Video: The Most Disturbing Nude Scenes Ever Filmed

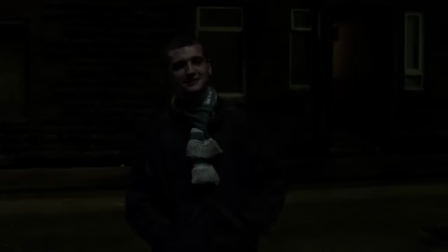4:04 Each of those sequences is a mini-masterpiece in horror, with various disparate elements brought into a harmonious crescendo of dread.
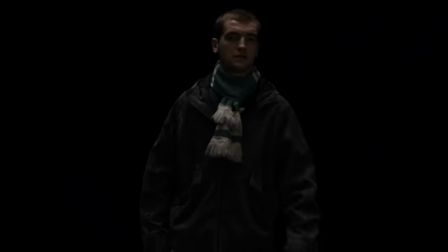4:11 The chamber in itself is creepy, as all get out. The slow descent into the dark fluid is both bizarre and nauseating in its slow certainty. The fact that the victims enter it of their own volition, slipping into a fugue state of horniness without even noticing it, makes things all the more spine-tingling.
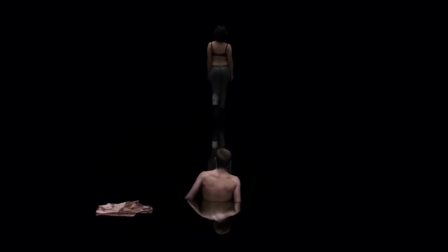4:26 But the full, unceremonious nudity is what cinches it. We're watching prey willingly lodge itself in the predator's mouth, completely docile and unaware of the fate that awaits them.
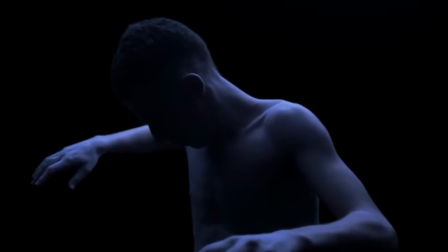4:37 On that note, the one iteration that's really impossible to shake off is the second, in which we see the inside of the trap.
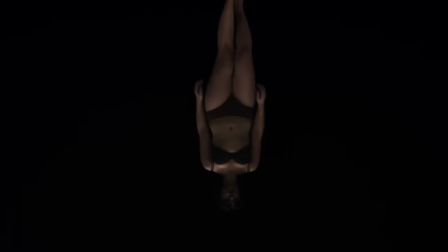4:43 The entire world has fallen away for these two poor men.
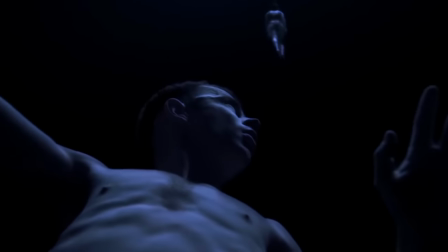4:46 Now, all that's left for them to experience in their final moments is this state of vulnerable suspension in a featureless void that engulfs every inch of their skin,
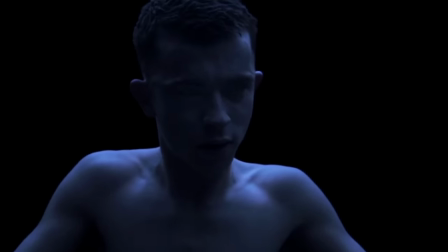4:55 as if dragging them back into a fetal, pre-worldly state. They desperately reach out to touch hands, longing for some measure of connection before it's all over. Guy number one is devoured first, while guy number two watches helplessly, knowing he'll be next. Rarely has the human body looked so fragile on screen.
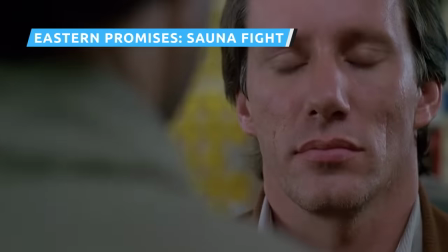5:13 Over the course of his career, David Cronenberg has developed a sharp, intuitive understanding of the human body's geography and pressure points.
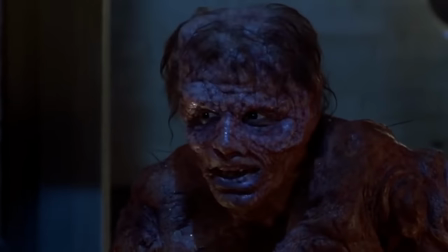5:20 Although the bulk of those years of study happened in the body horror genre,
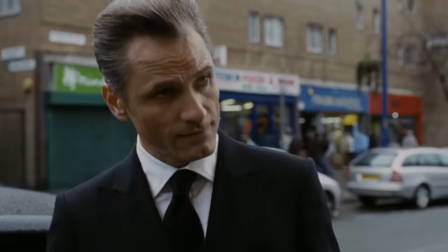5:24 his expertise came to serve him handsomely in the 2007 crime drama Eastern Promises, specifically in the staging of the film's infamous bathhouse sequence.
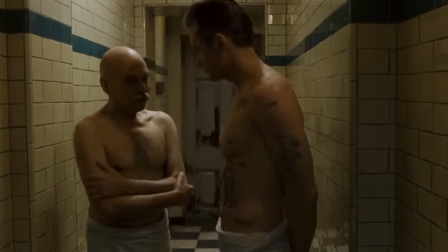5:32 In it, a naked and unsuspecting Nikolai gets ambushed by two fully clothed Chechen assassins.
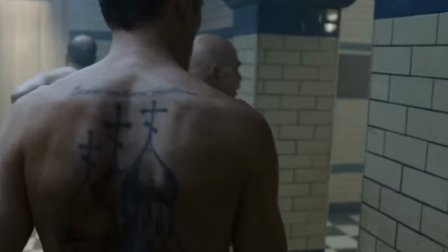5:39 At first, as the film builds patiently toward the moment of the fight, Nikolai keeps the towel on, and it almost seems like there might not end up being any explicit nudity.
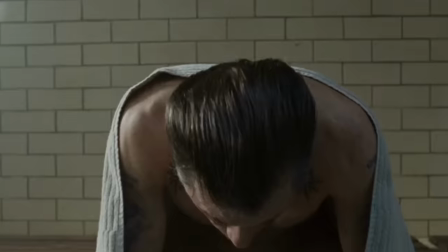5:47 Then, Cronenberg springs it on the viewer all at once. What follows is one of cinema's most brutally unglamorous physical tussles ever.
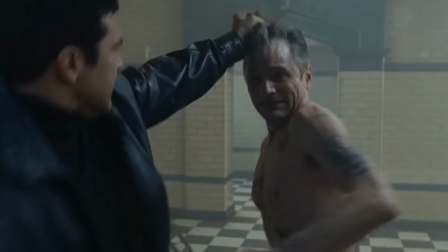5:55 Three men desperately claw at each other in a single-minded effort to simply come out alive.
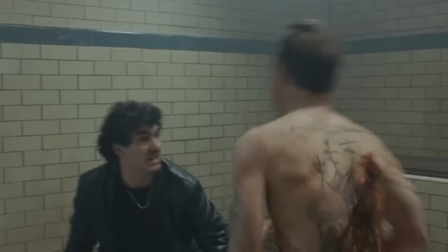6:00 The camera never lingers on Nikolai's genitals. They're merely there, as yoked to his body as his legs or his bloody back.
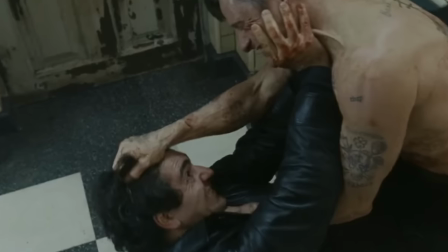6:06 For Cronenberg, in a moment like that, there's no point in making any secret of this or that body part.
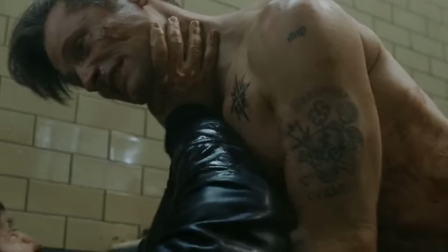6:11 At the end of the day, it's all just tissue from which pain can be extracted. Even working wholly outside the horror genre, he does for saunas what Psycho did for showers.
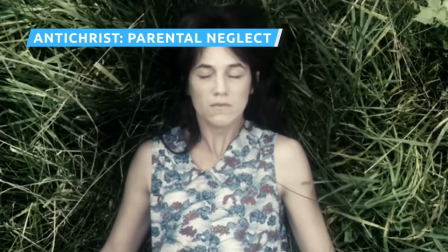6:22 Lars von Trier's Antichrist has about as many passionate fans as it has disparagers,
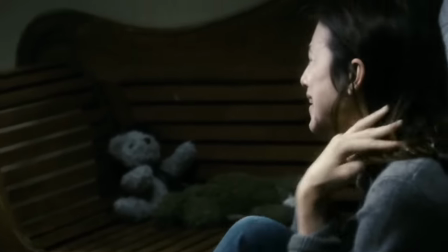6:27 but no one can dispute that it's a deeply personal, deeply emotional film. Conceived in the throes of von Trier's struggles with depression,
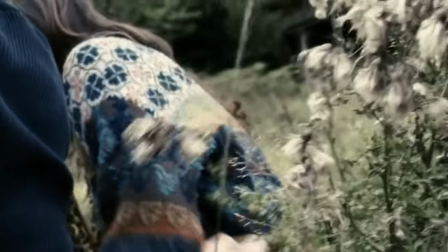6:34 it's a film that allows itself to truly sit and grapple with despair, staring it down in all its bottomlessness.
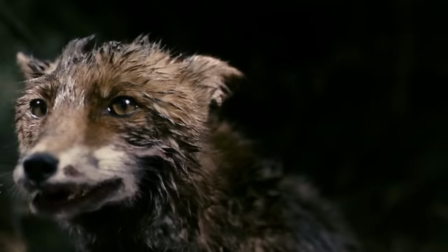6:41 Chaos.
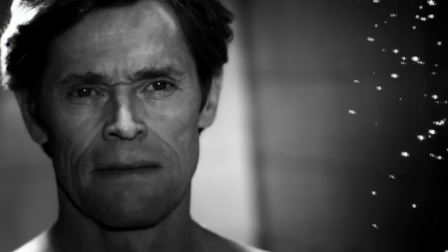6:45 Even its much-noted use of unsimulated sex ultimately serves to express something horrifying that von Trier
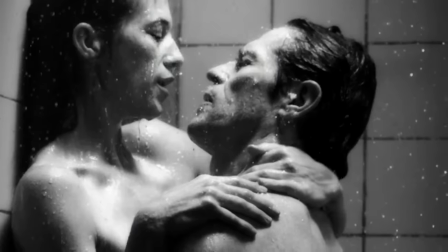6:51 sees and feels in the world. that something is most fully on display in the film's opening sequence.
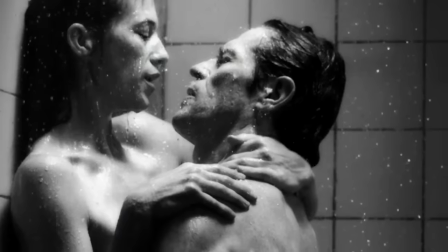6:57 As the film's two unnamed protagonists have hungry, entranced, liberated sex,
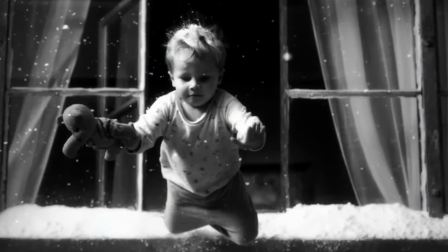7:01 their toddler son Nick climbs toward a bedroom window, opens it, and falls to his death.
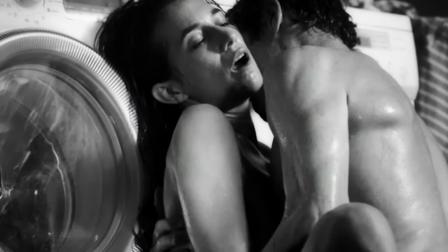7:06 The close-up shots of penetration, accomplished with the help of body doubles for Charlotte Gainsbourg and Willem Dafoe, are startling enough.
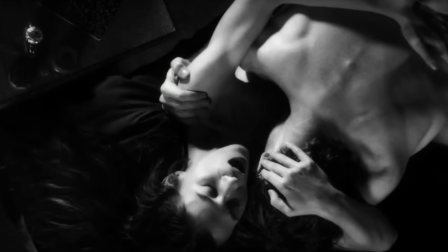7:14 Von Trier lets us access the full physical breadth of the sex in a way that even cinema's most intense displays of eroticism don't usually allow.
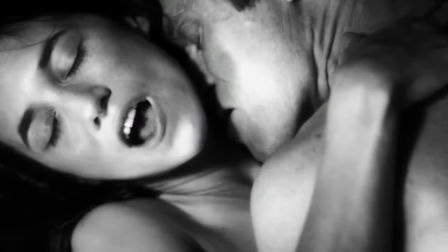7:22 But seeing them intercut with a child's death is what makes them stomach-churning. In the film's view of the world, no pleasure can be truly total and cathartic.
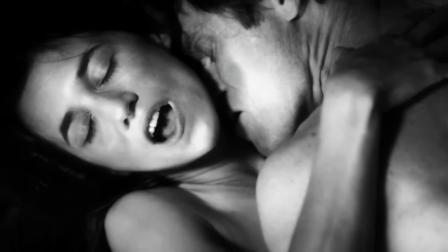7:30 All of it is willful ignorance, obscene in its ineffectual denial of our mortality,
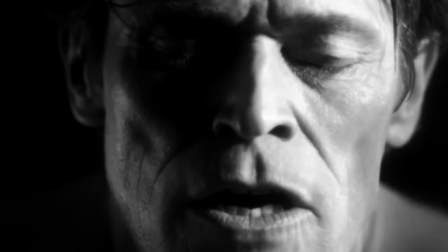7:35 our capacity for evil, our existence in an overwhelmingly sad and brutal world.
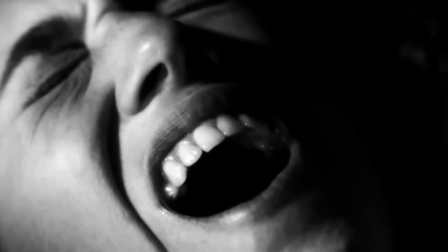7:40 The grandiose writhing of Dafoe and Gainsbourg's figures is only a reminder of how all that's sweating will never be enough.
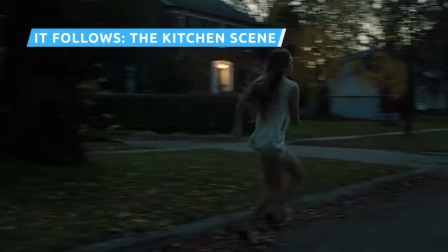7:48 It may be a running theme in the history of the slasher genre, but few films have cut to the core of teen sexual anxiety like it follows.
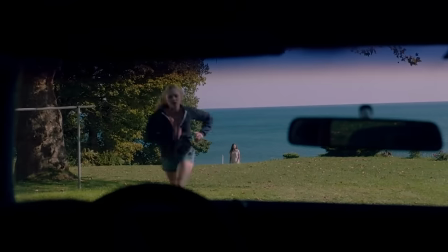7:56 With its sexually transmitted immortal stalker-creature premise,
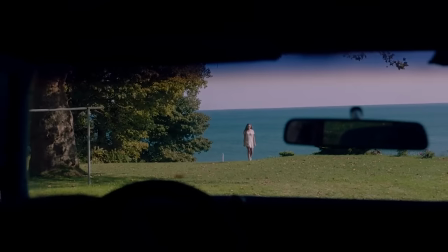8:00 the David Robert Mitchell indie horror hit literalized an entire generation's persistent panic over intimacy,
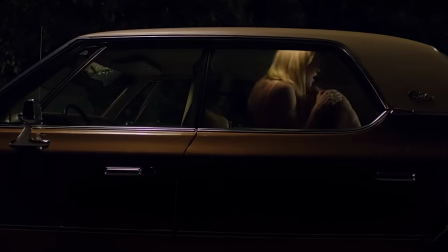8:06 trust, desire, bodily autonomy, and the innumerable ways those things can spiral out of control.
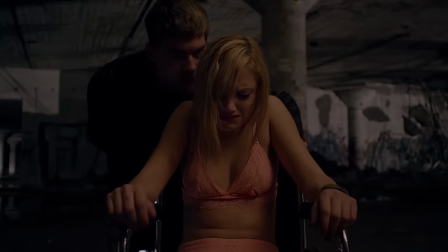8:12 You can get rid of it, okay?